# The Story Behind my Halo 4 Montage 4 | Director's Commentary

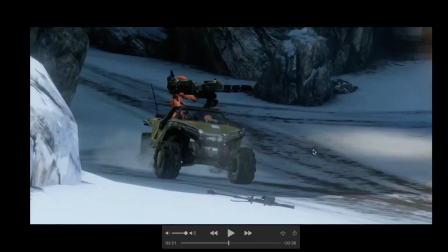I could have done something else, I guess, but it did the job. Okay, so moving on to longbow, this clip.
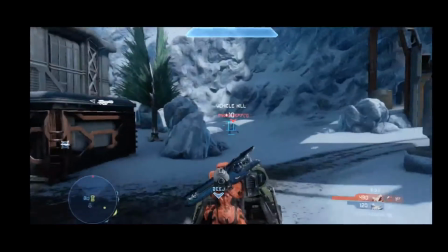This is just like, I wasn't even montaging on this.
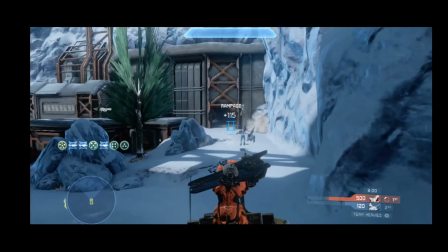This is just right place, right time. And when I hit this, I was like, dude, excuse me?
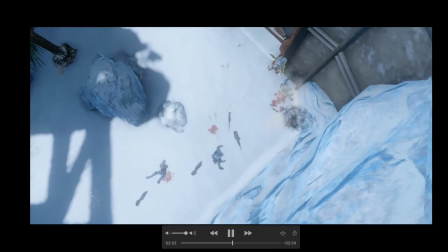You know, like there's four of them.
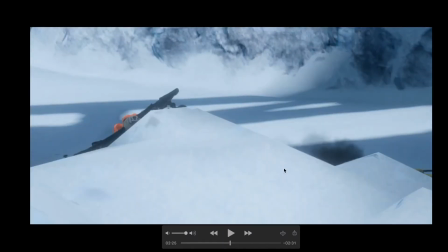If you look, you can look back in the theater file. There's a million like AFKs, but they're kind of like half AFK.
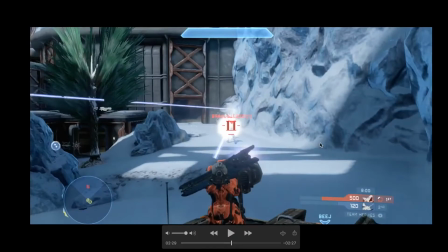They're kind of looking at each other. Some of them, yeah, just right place, right time. This is one of those things that you can't really replicate. This is just you got to play a lot of hours of Halo
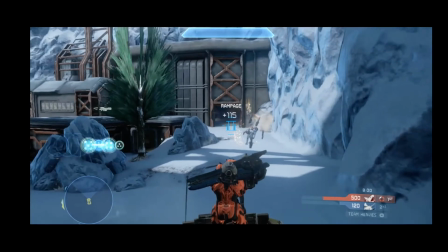and just get lucky, honestly, to hit stuff like that.
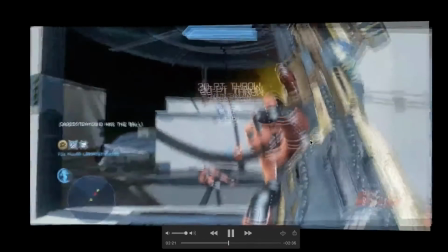Fun fact, this little driver, the guy driving the Warthog in this, when I'm not montaging, I used to like drive around in heavies with this guy.
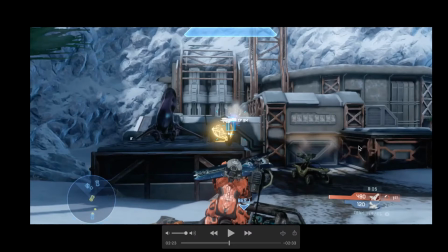Is Beige. He's just like this guy who loves driving Warthogs. He doesn't like he's kind of bad. I'm just gonna say that his gun skill is not great.
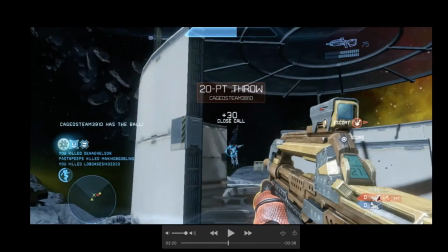He's not a montager. He just likes to drive Warthogs. So that worked for me.
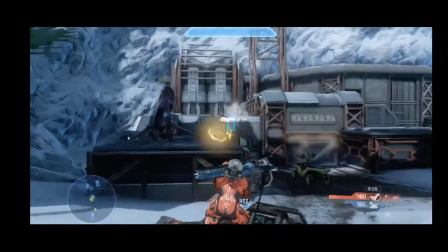I was like, hey man, can I get on the Goss? He was like, sure. So, and we used to play together a whole bunch.
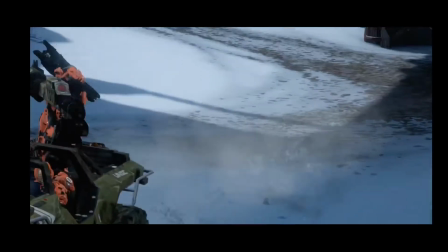So I thought it was kind of cool to kind of include him in here as a little bit of a feature. You know,
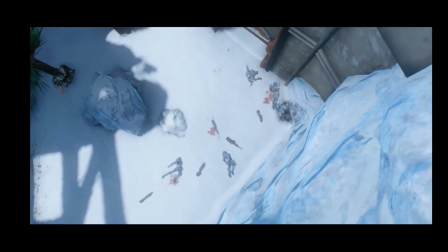my regular driver dude drove me to this crazy clip. And then this is a pretty simple transition.
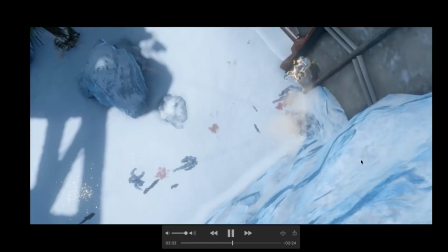Just go from the overhead of four of them dead to a little dissolve.
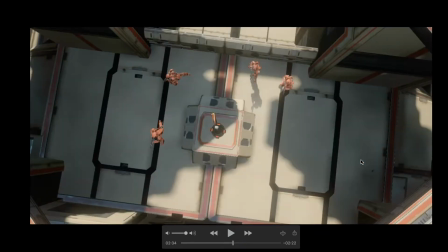Or is it even, I think it's just a harsh cut. Yeah, it's just a one frame, a harsh cut of, again, a first, like very start of the map.
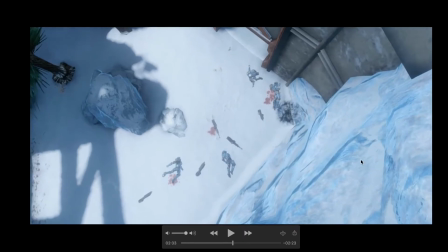Four dudes. So I think oh man, okay.
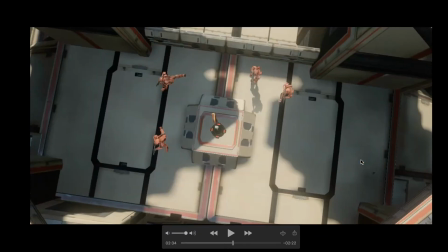You'll see the rotation here. It looks like here it's going clockwise, but then on the Simplex, it's going counterclockwise, which is interesting.
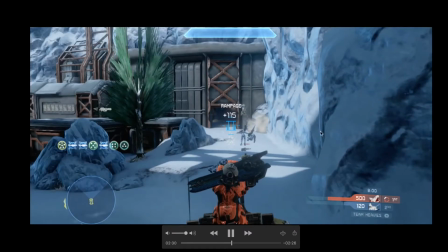I don't know why I did that. I would have thought that I want to match the direction to make a nice smooth cut.
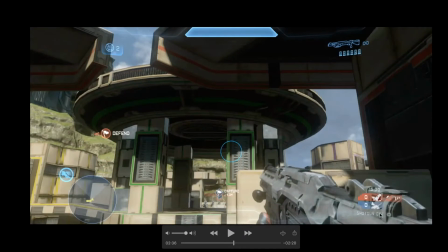But anyway, that's a good cut. I like it. Shotgun CTF, you'll see as a game type. I like to get a lot of game type variety in here. So in this Taj, there's 4v4, there's 6v6 in heavies. This is an action sack clip. There's some snipers clips, 4v4 snipes, 5v5 flag.
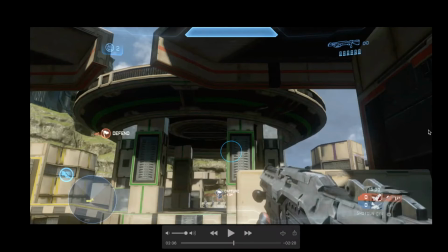I don't think I have any 8v8 BTB in this actually. I don't play too much BTB, or at least I didn't on the 360.
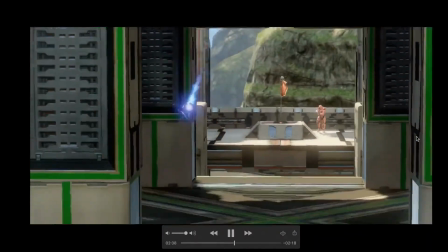So here you go. Yeah, the sticky clip. I really like that angle.
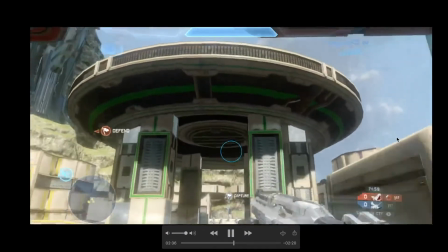I remember having to go back in theater on the sticky angle and just film this so many times to try and get the,
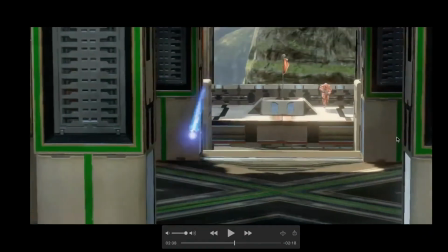like, to keep it in frame and also kind of get the parallax effect of like whoosh.
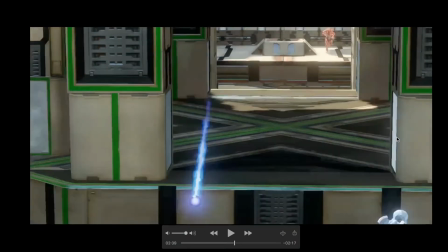You know, I'm flying through space, make it look fast, make it look cool. You'll hear with the sound effects again.
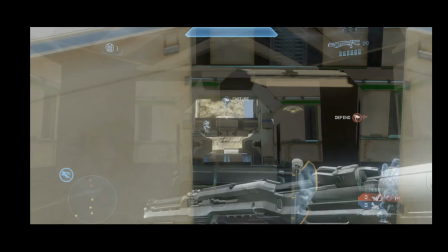I used, I think, either the reach sticky effect, the little pew when you stick the dude, and then the explosion too. Because it's a lot bassier. It's just a better sound effect. Halo 4 stickies do not sound good at all.
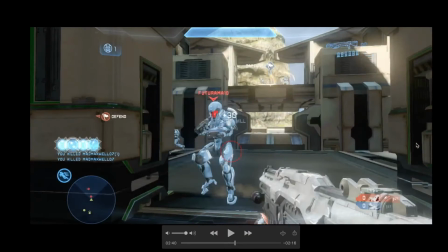So there you go. I don't think I stuck the guy. I think it just fell at his feet.
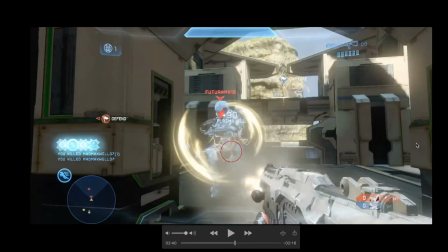I can look back in theater. I think I have a theater angle somewhere. But what I like about this clip is its first strike.
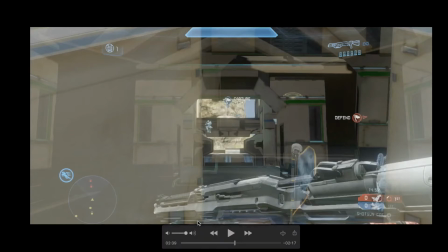It involves a sticky. I kind of wanted to get some variety in here with the weapons. So you've seen a lot of sniper, some rockets, some laser, BR with grenades. So this is a shotgun clip.
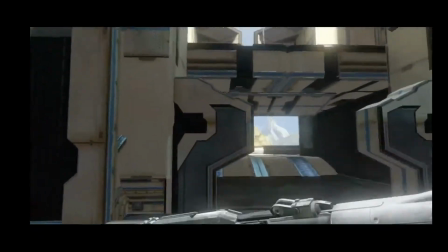But I like that right as the sticky goes off, I kill the guy for the triple and then quickly follow up for the...
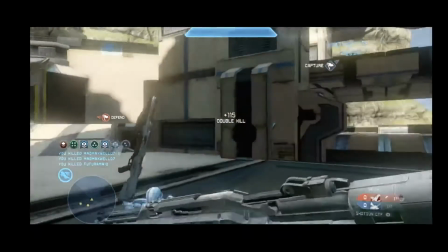it's almost simultaneous for the triple, and then just follow up with the exterm. Jump up and grab the flag.
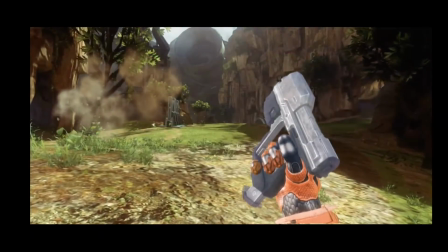And that's a cool transition.
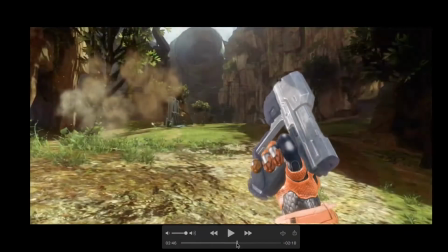If you've watched other commentaries of mine, you'll notice I've done this pistol transition a couple times.
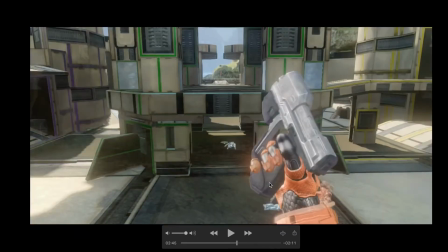I did it in Hambone's Reach montage. It's just really simple.